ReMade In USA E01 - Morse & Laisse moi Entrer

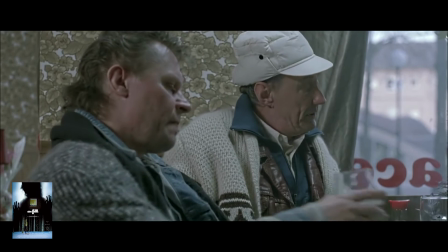248s
Dans l'original, il y a plusieurs personnages secondaires, principalement composés des autres habitants de l'immeuble.
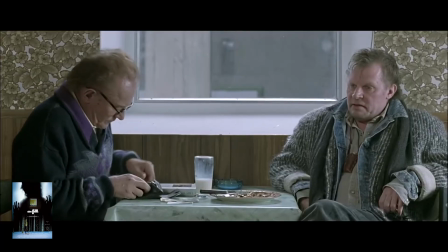253s
L'on voit leur vie, leur interaction et leurs liens. Ils ne sont donc pas juste des victimes.
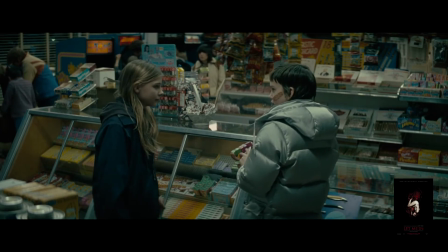257s
Dans le remake, il a été décidé de focaliser l'attention seulement sur nos deux protagonistes, et ils ont donc sucré les scènes avec les autres habitants.
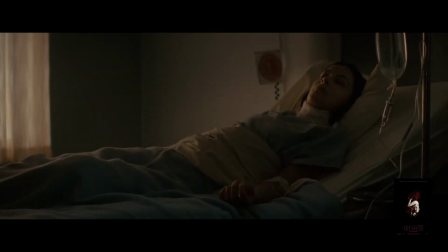265s
Ce qui n'est absolument pas un mauvais choix, mais certaines des scènes où apparaissent ces habitants de l'immeuble sont tout de même gardées, les rendant parfois franchement ridicules.
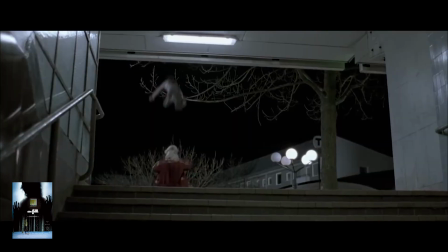273s
Le meilleur exemple de cela serait la femme transformée en vampire. Dans Morse, avant qu'elle se fasse mordre, on la connaît elle et sa relation avec son mari.
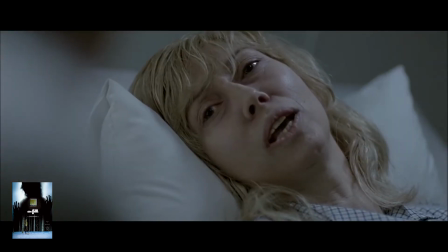281s
Lorsqu'elle se retrouve à l'hôpital suite à l'attaque, il y a une très belle scène où elle explique à son compagnon qu'elle ne se sent plus elle-même et ne ressent même plus l'envie de vivre.
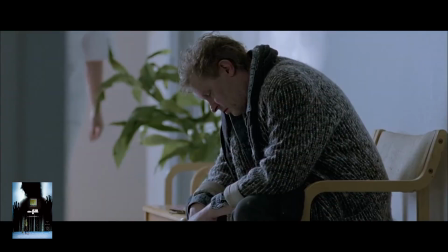289s
Elle va jusqu'à lui demander de mettre fin à ses jours, ce qu'il refuse bien sûr. Mais plus tard,
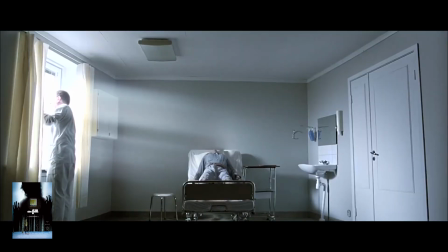294s
alors qu'un infirmier rentre dans sa chambre, elle lui demande d'ouvrir les rideaux, sachant pertinemment bien que ça la tuera.
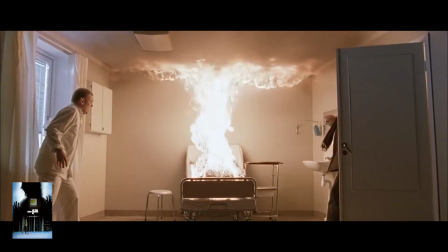299s
Et que devient cette scène d'aide involontaire au suicide dans le remake?
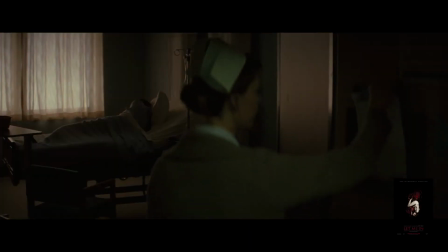302s
La femme est introduite lors de son agression, donc on ne la connaît pas, et lorsqu'on la retrouve à l'hôpital, une infirmière rentre dans sa chambre, ouvre le rideau, et elle crame.
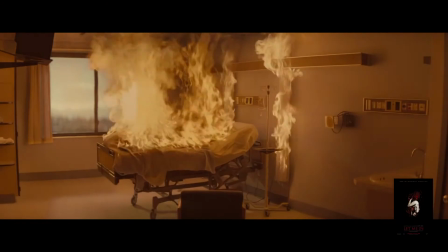310s
Adieu, moment fort. Bonjour, moment ridicule, voire comique.
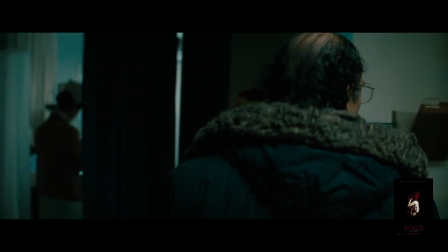314s
Maintenant, Let Me In introduit un personnage secondaire qui n'était pas dans l'original, un inspecteur.
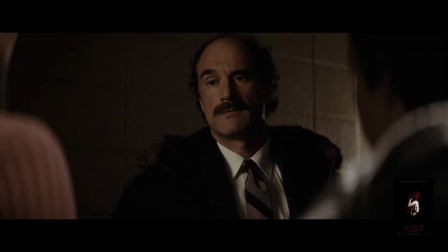319s
Et ça c'est mieux.
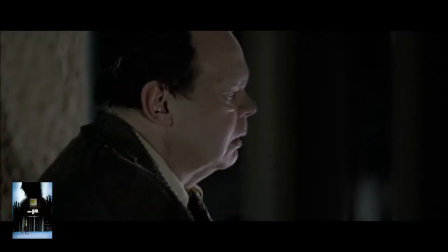321s
En regardant Morse, je me suis toujours demandé ce que foutait la police, qui avait quand même un témoin visuel d'un des meurtres et des corps découverts à tire-larigot.
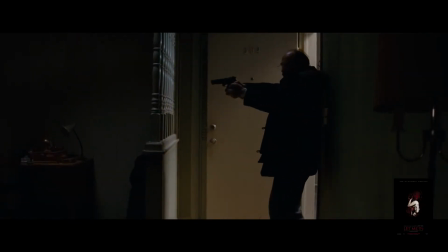329s
Dans Let Me In, nous avons enfin cet aspect grâce à ce personnage. Intéressons-nous maintenant à nos deux personnages principaux.
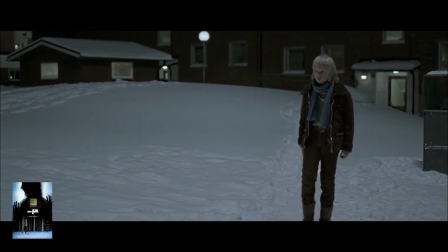335s
Oscar est un personnage qui semble assez banal, l'enfant seul qui se fait maltraiter à l'école.
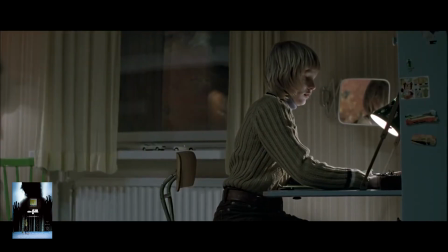340s
Toutefois, plus le film avance, plus on découvre qu'il est mieux écrit que juste ça.
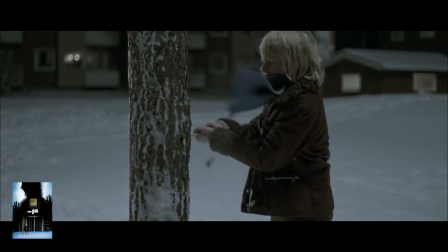344s
Naturellement, il retient une énorme frustration et colère en lui, mais Ellie semble penser que ça va plus loin que ça, qu'il a des envies de violence.
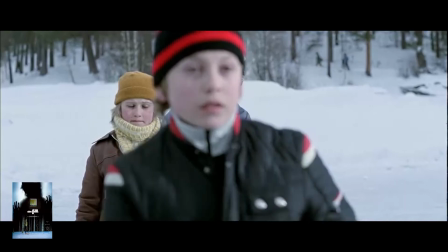351s
Et quand vient la scène où il se rebelle enfin contre les sales gosses,
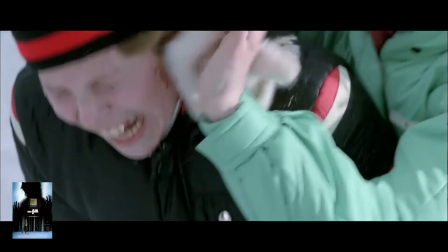356s
il sourit et semble satisfait, renforçant l'idée qu'il apprécie effectivement ça, ce qui le rend très intrigant.
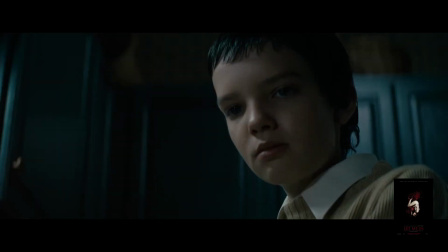363s
Vu que c'est subtil, le remake l'a bien foiré avec une bonne grosse dose d'exagération.
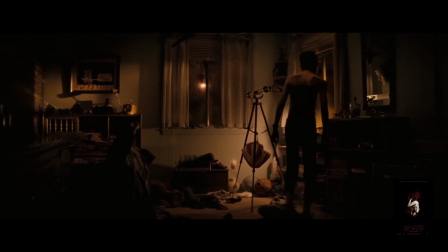368s
Ici, pour renforcer le fait qu'il pourrait aimer la violence, on l'a limite transformé en psychopathe.
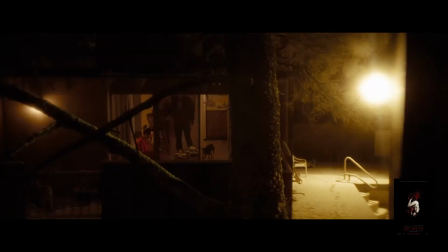372s
Il porte un masque, il épie ses voisins avec un télescope, et il dit ça.
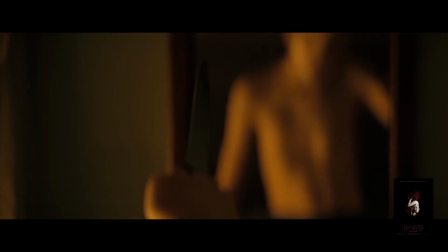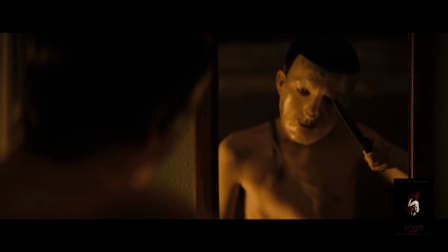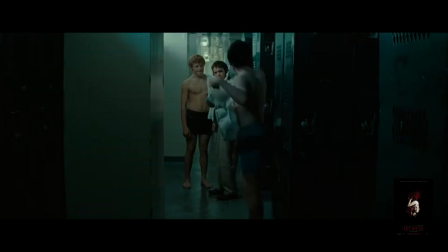386s
Alors oui, plus tard dans le film, on comprend que c'est ses agresseurs qui le traitent de petite fille, mais sur le coup, sans le savoir, je me suis quand même demandé quoi ?
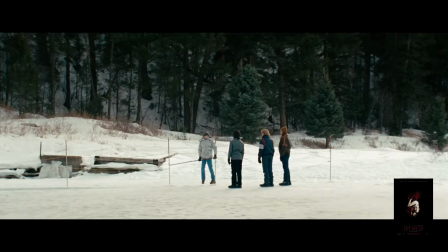394s
Et pour bien foirer cette construction moins subtile, et parce qu'il faut se plier à la morale américaine, quelle est sa réaction quand il frappe son agresseur ?
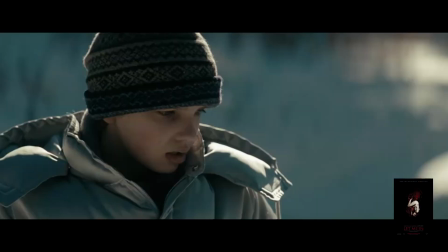403s
Du choc, de la stupeur, et donc, du regret.
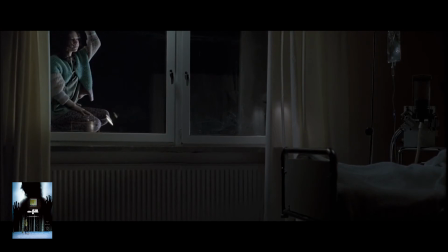407s
Pour ce qui est d'Ellie, je m'intéresserai surtout à son aspect vampirique, à commencer par l'aspect physique.
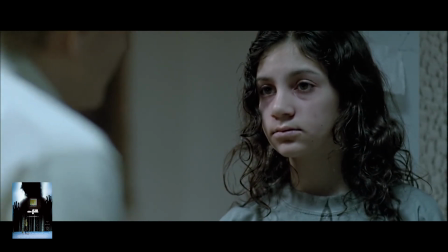412s
Lorsque Ellie a faim, elle a l'air ravagée. Des énormes cernes, un teint de peau très pâle, et on apprend que son odeur est étrange.
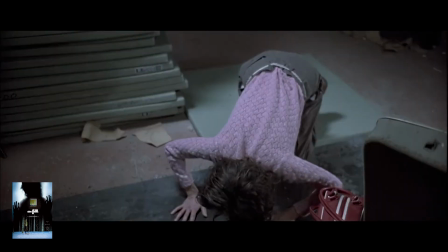420s
Tout cela appuie vraiment la dureté et la damnation d'une telle créature. Il y a en plus une super idée de mise en scène pour illustrer sa fin une fois devenue insoutenable.
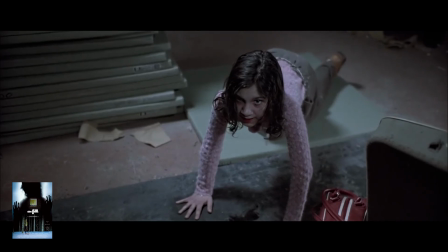427s
Il y a un changement avec une actrice plus âgée de façon subliminale. C'est déstabilisant et étrange, ça laisse vraiment une forte impression.
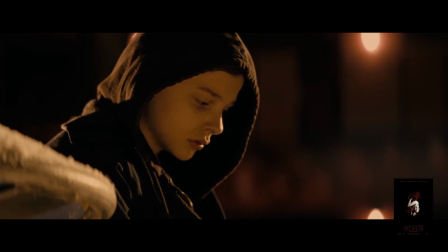434s
Dans Let Me In, Abby a juste une odeur différente.
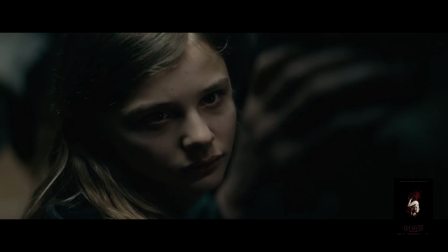437s
Puisque dans les films américains il faut que les acteurs soient toujours beaux et présentables, il était apparemment hors de question de l'enlaidir.
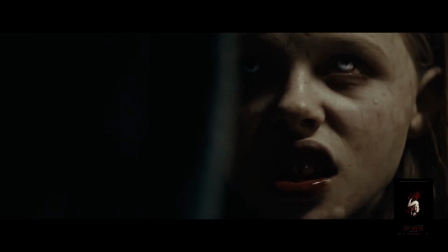443s
Oubliez aussi la bonne idée de mise en scène pour illustrer sa limite atteinte, on va lui foutre le maquillage commun et classique de tous les vampires.
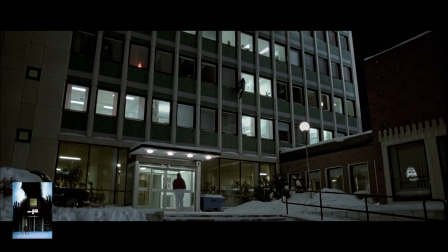449s
On passe ensuite à ses aptitudes, et ici, bien sûr, le mot d'ordre est encore une fois l'exagération.
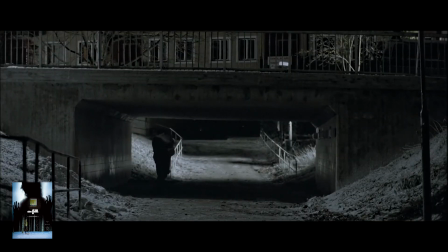455s
Là où dans Morse on pose une caméra fixe et on observe l'attaque comme un témoin pétrifié d'une gamine qui arrache la gorge d'un homme, dans le remake, bien sûr, Abby devient une image de synthèse qui possède de super pouvoirs,
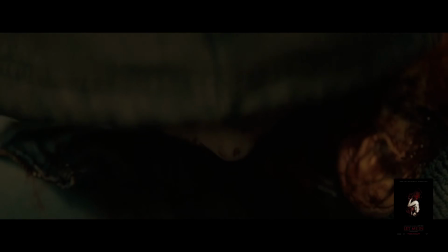466s
elle va très vite et balance ses victimes contre les murs. C'est donc juste du spectacle parce qu'on a peur que son public se fasse chier et on oublie donc tout à fait de mettre une ambiance.
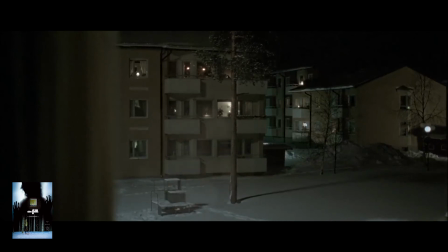475s
Et c'est vraiment un aspect du remake qui est démontré dès son démarrage. Morse commence de façon linéaire, posée, faisant confiance à l'ambiance qu'il va établir.
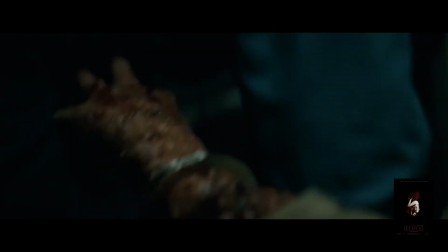482s
Let Me In nous balance le bon gros gimmick de commencer par une scène dynamique avant de nous servir le « quelques jours plus tôt ».
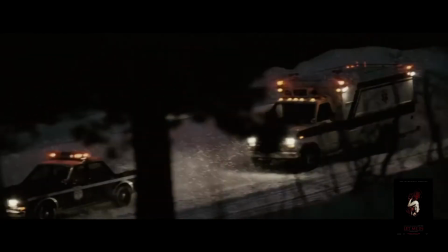488s
Afin de tendre une carotte à son public impatient, lui promettant s'il reste le retour de telle scène.
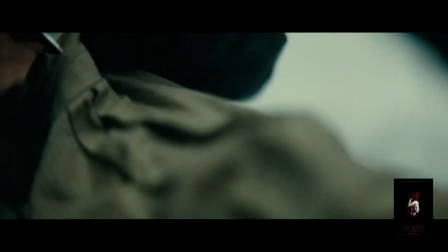493s
Cruel manque de confiance en l'intérêt de son film.
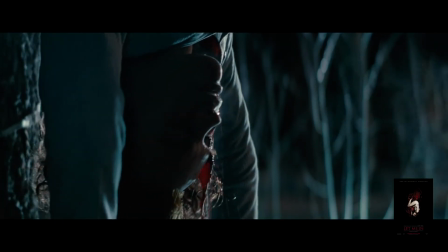496s
Le dernier point que je vais aborder dans cette vidéo sera les meurtres des films. Je vous laisse deviner dans quel film ils sont mieux faits.
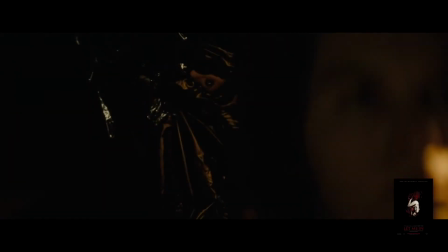503s
Non ? Oui ! Pour sa défense, toutefois, je tiens à préciser que je trouve le premier meurtre dans Let Me In plus crédible.
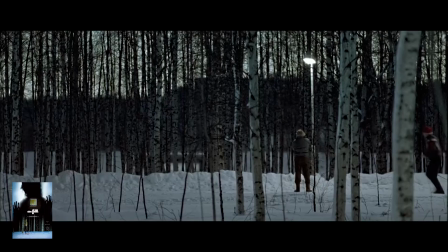510s
Il reste caché dans la voiture et attend un bon moment pour kidnapper sa victime. Dans Morse, il le fait au milieu d'un parc où on a vu des gens passer 2 minutes avant son meurtre. Quelle discrétion ! Le problème reste toujours le même.
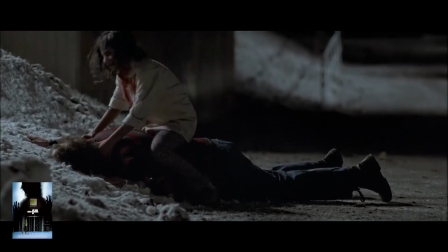521s
Les meurtres dans Morse sont glauques, possèdent une bonne balance entre caché tout en montrant, avec une froideur déstabilisante.
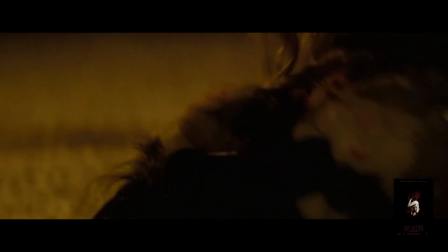528s
Let Me In exagère ses scènes, perdant toute retenue, faisant du spectacle sans impact.
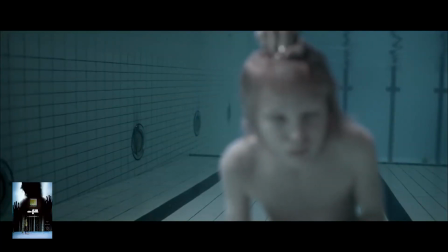532s
Là où les scènes sont dérangeantes et marquantes, comme celle de la piscine.
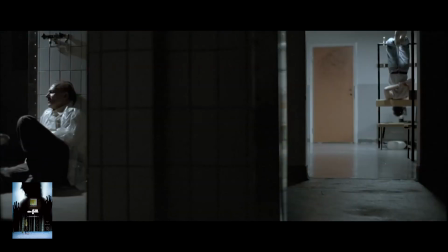542s
Tout en étant forte, comme celle du vestiaire où le soi-disant père d'Ellie se rend compte qu'il ne peut plus tuer et qu'il préfère se laisser attraper, tout en masquant son identité.
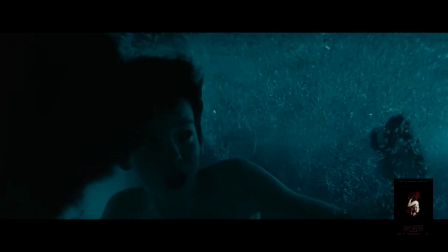550s
De l'autre côté, ah, tête vers la caméra, changement de point de vue et boum, crash de voiture, c'est dynamique.
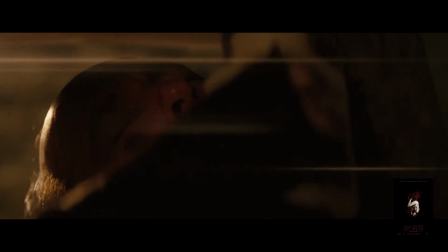556s
Adieu, évolution de personnage. Et le plus drôle, c'est qu'on pourrait penser que le film américain est plus violent puisqu'il a moins de retenue.
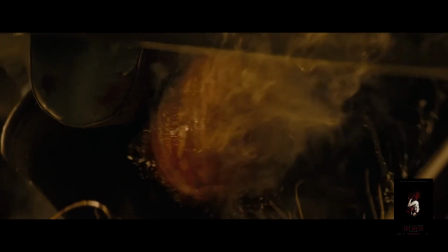562s
Mais même pas, ils ont atténué la violence aussi. Elle lui casse la nuque, elle lui retourne la tête.
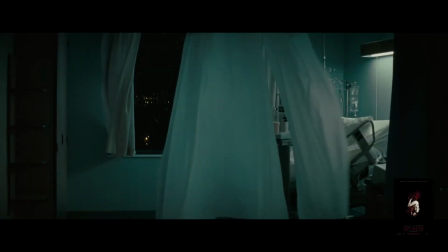569s
On coupe avant de voir l'impact du corps, il se prend un camion dans la chute et s'écrase sur la neige. On ne voit pas le corps qu'il cache sous la glace, là il joue avec et il galère pour le mettre sous la glace.
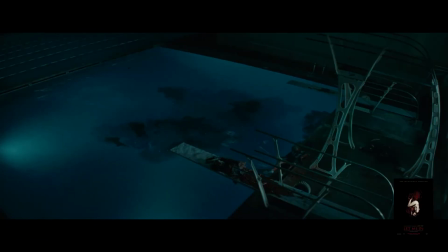579s
Le dernier plan de la scène de la piscine est caché dans l'ombre parce qu'on a peur de montrer les cadavres d'enfants mutilés.
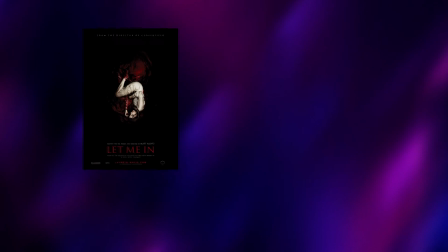585s
Ici, on s'en fout. Let Me In rentre finalement dans la catégorie des remakes trop identiques et moins bien. la définition même d'inutile.
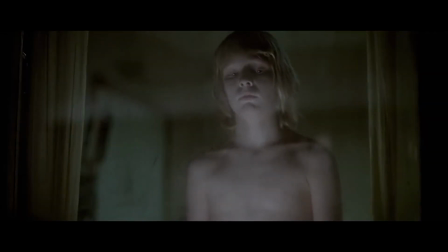593s
Ainsi, si vous voulez découvrir cette histoire, il est clair et net que je vous conseille de plutôt visionner Morse.
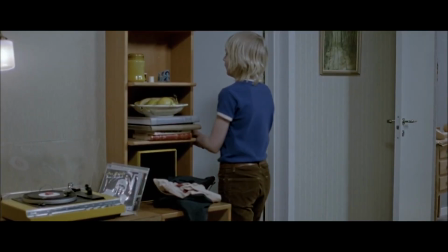598s
J'en ai terminé avec cette première vidéo Remade in USA. Certes, il y a plein d'aspects que je n'ai pas abordés, comme par exemple le questionnement du genre d'Eli.
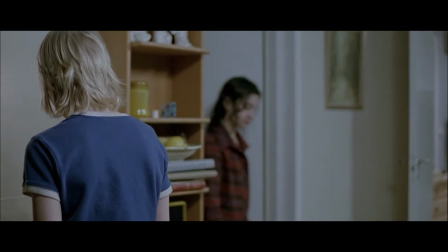606s
Toutefois, la vidéo est déjà beaucoup plus longue que ce que j'avais prévu et je ne tiens pas à vous retenir trop longtemps. Comme toujours, j'espère que cette vidéo vous a plu.
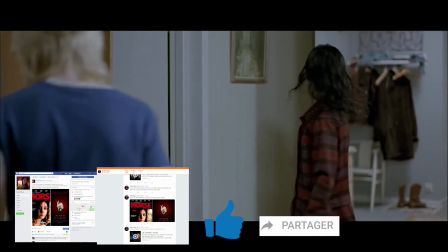612s
Vous pouvez l'aimer, la partager, vous abonner à ma chaîne et la partager également. J'ai une page Facebook et Twitter où je vous tiens au courant de mes sorties mensuelles et je vous retrouve la prochaine fois pour une nouvelle critique.